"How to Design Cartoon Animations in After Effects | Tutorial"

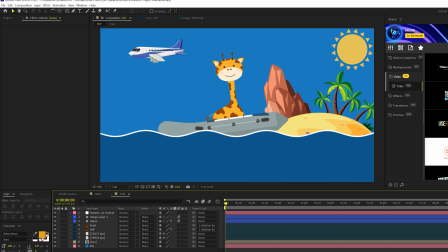491s
So to set this up, we have our objects here in the background. What I'm going to do is create another null object, and I call it a scene camera. That's fine. And what I'm going to do is I'm going to take those objects that need to be moving in the background.
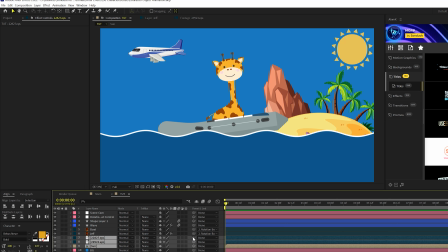505s
So we have this plane, the island, the sun. And I'm gonna grab this, pick whip this to that new null object that we created. And I can hit P on my keyboard for position. And I can kind of see, move this over. Look at that.
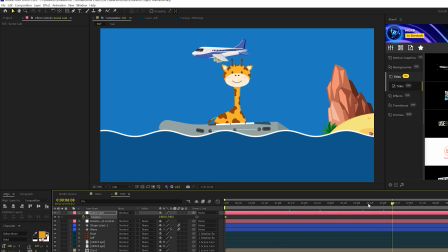518s
I can add a keyframe for position. Go forward in time, say our comp is gonna be 5 seconds long.
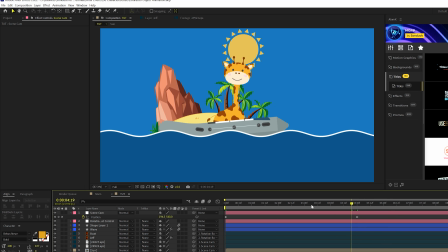523s
I can now animate this to the other side, for example. So now it's gonna look like, you know, we are boating, you know, through this scene.
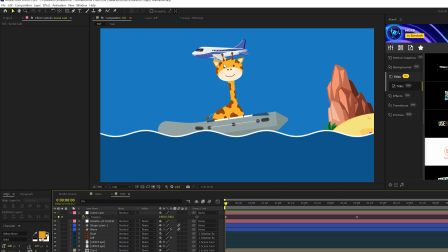532s
Now, we might want to do some independent animation here. So for example, I might hit P on my keyboard for position for this plane layer.
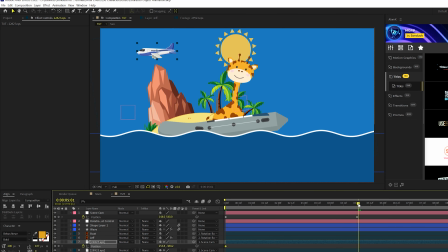538s
I might move it over to the right, and I'll add a keyframe for this, and I'll move forward, and I'll just kind of animate this while it's kind of off the screen.
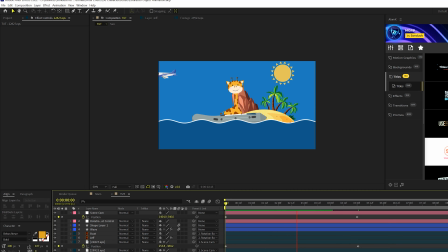547s
So it'll look like that plane is actually flying there. So that's how you can put together a scene, you know, like this with a hierarchy of animations. And if you're new to After Effects, you can download several of our free template packs. Those links will be below as well. But I hope you enjoyed this video. If you're new here, hit that subscribe button. We posted multiple post-production tutorials and animation tutorials like this. You can hit us up on our Instagram. We have After Effects content on there as well. And always be creative.